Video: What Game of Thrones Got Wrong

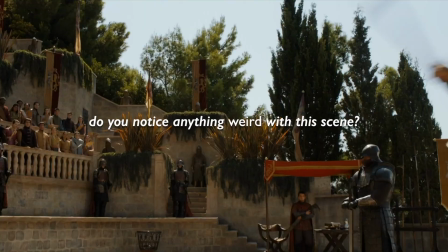Do you notice anything weird with this scene?
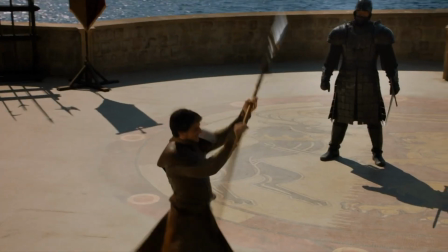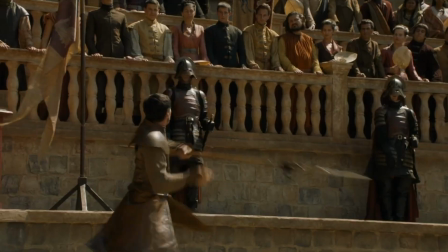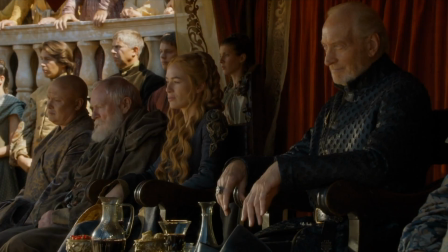Obviously, this is a famous scene.
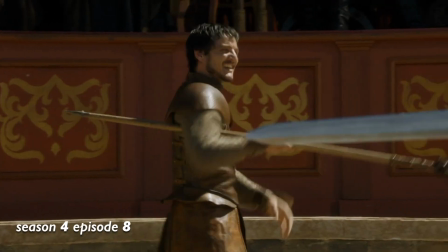Pedro Pascal's final episode in Game of Thrones took place in Season 4, Episode 8, when he fights the Mountain on behalf of Tyrion's trial by combat.
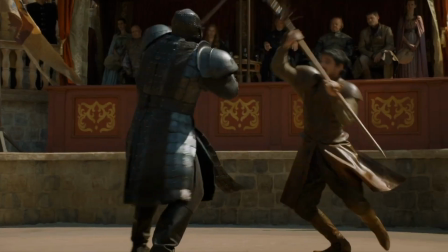When this scene came on, I couldn't help but notice how weird and honestly bad this was edited together.
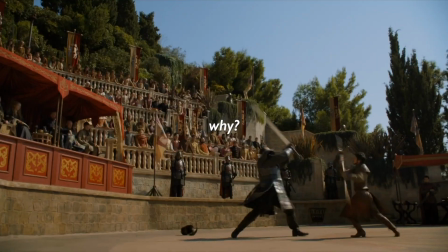In this video, I will break down why and show another scene that has good editing in comparison.
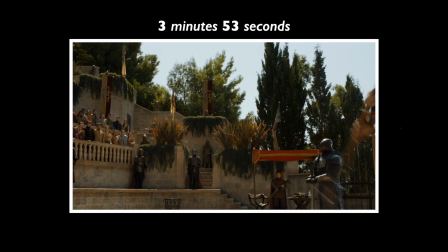This fight is 3 minutes and 53 seconds long, and there are
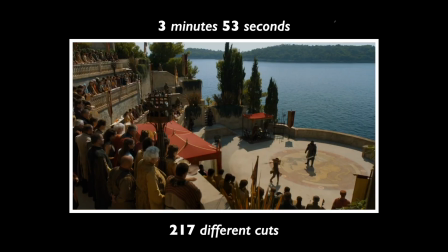217 different cuts, which makes for an average of one cut every 1.07 seconds.
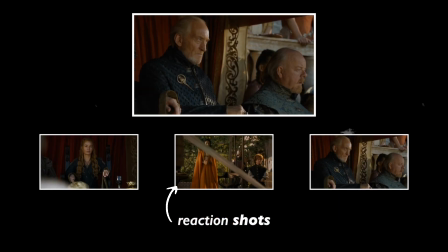26% of the scene are reaction shots of characters which are warranted and edited in at the correct time, but the rest of the scene is straight up poorly edited.
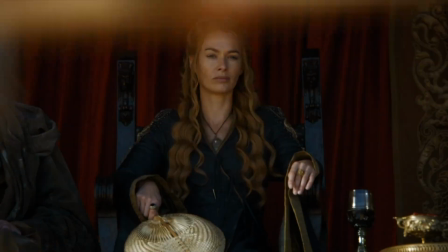The constant cuts break up the choreography to the point where it's nauseating.
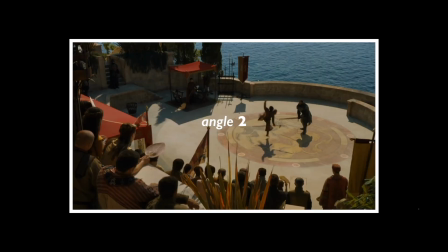Look at this clip. One flip by Oberon is shown at 5 different angles in the span of 5 seconds.
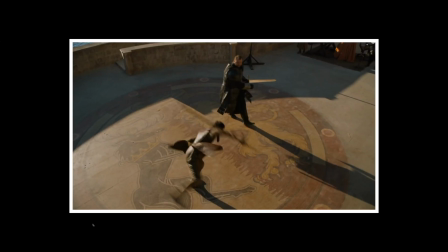Completely unnecessary. Speaking of unnecessary cuts, why cut here?
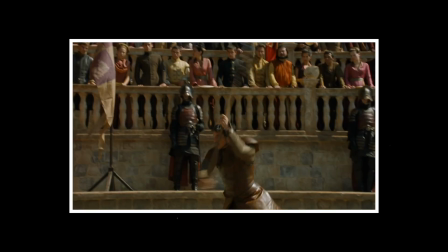The move is simple. Oberon spins his weapon. Why not show that in one take and let the audience breathe for a second?
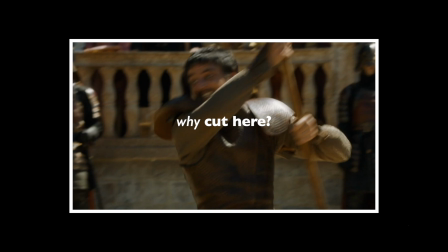Another example, this spin. Why cut here? Why not let Oberon spin in one take?
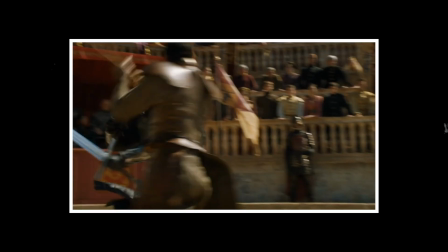There's just no place to breathe in this scene.
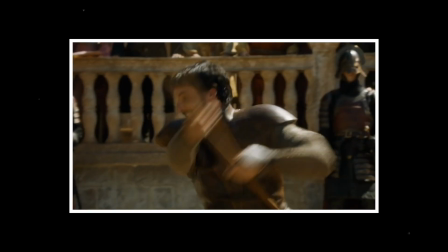The only breaks we get are Oberon's little dialogue shots, which only last up to 4 seconds before they go into another barrage of cuts. And he spins the wrong way. This clip is another example of an action having too many cuts.
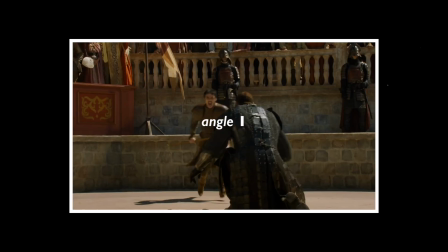For one stab, there are 5 different angles in the span of 3 seconds.
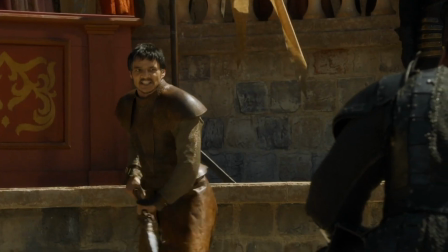I don't know if this was a directing issue, but this entire scene is filled with clips like this.
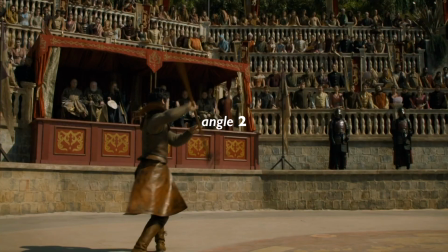Even Oberon's entrance has 15 different angles in the span of 11 seconds.
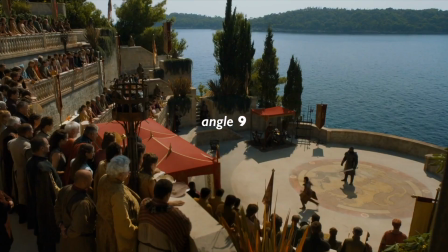It just makes me wonder why, and if anyone knows the answer, let me know in the comments.
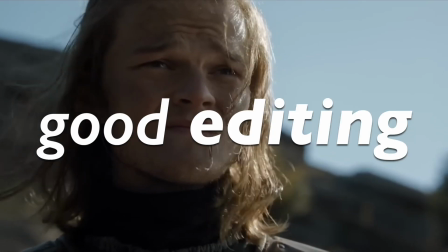Now, it wouldn't be right if I didn't show an example of good editing for a fight scene, because there are many great ones throughout the show.
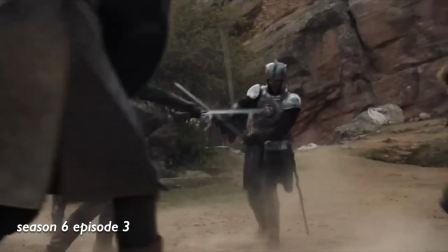In Season 6, Episode 3, we see a young Ned Stark fight Sir Arthur Dayne.
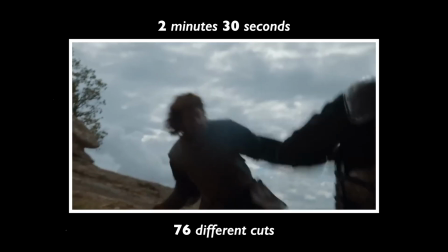This scene is 2.5 minutes long with 76 different cuts. Compare this with the Oberon scene and you'll start to see some differences.
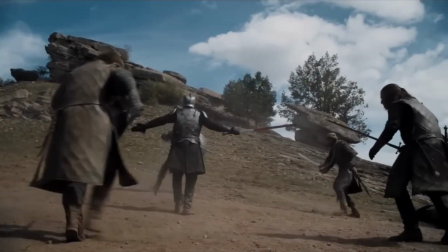You can just see that they actually let the choreography breathe in this scene. Actions are filmed completely, takes are held for longer.
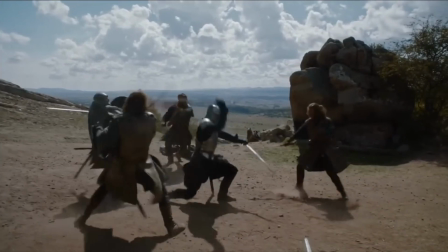There are still cuts in between the action, of course, but they just make more sense.
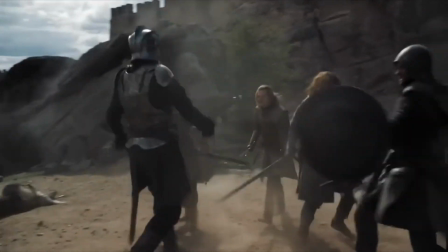Instead of a cut between a stab, there's a cut after a stab to see the reaction of it.
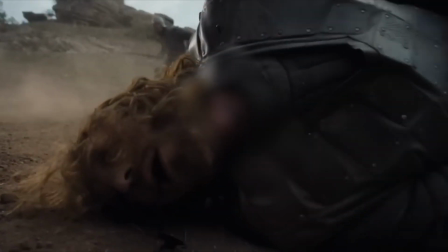All this comes down to stunt coordinating and directing. Ivo Christoph was the stunt coordinator for Oberon's episode,
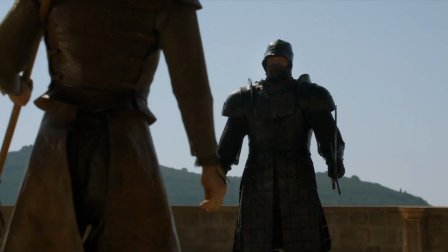and he has done some other good work in films like Gladiator and Kingdom of Heaven, but he was performing in those films, not coordinating.
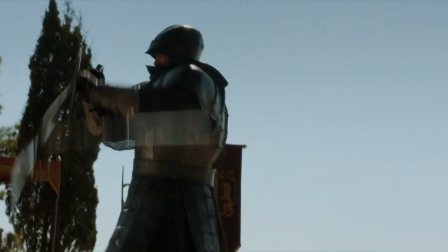To be honest, I can't blame him for this scene without knowing more.
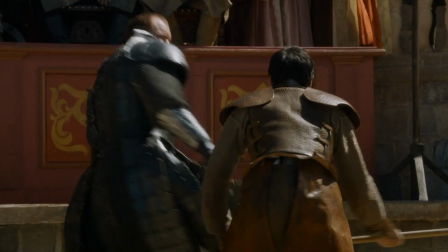Maybe they didn't have much time to shoot, so they just got as much coverage as they could and edited it together, I'm not sure.
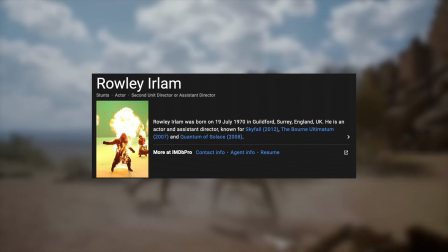Rowley Earlham was the stunt coordinator for Ned's episode and has done some other good work in films like the James Bond series,
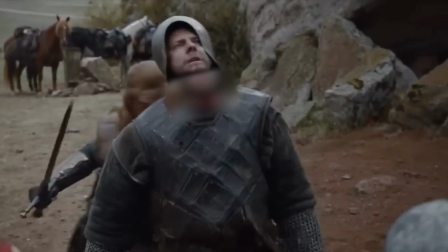the Bourne series, and Fantastic Beasts, to name a few. He was also the stunt coordinator for all 10 episodes of House of the Dragon Season 1,
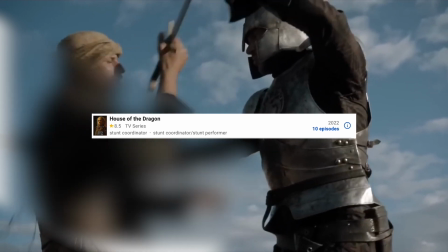which means HBO and the producers must like his work, and so do I. Which scene do you guys think was better?
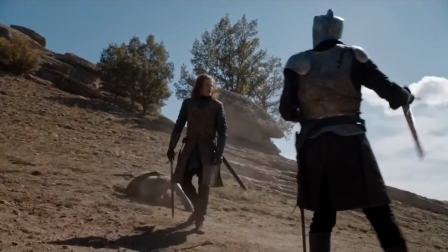What are your thoughts on the reason behind these editing choices? Let me know down in the comments, and I will see you guys in the next one.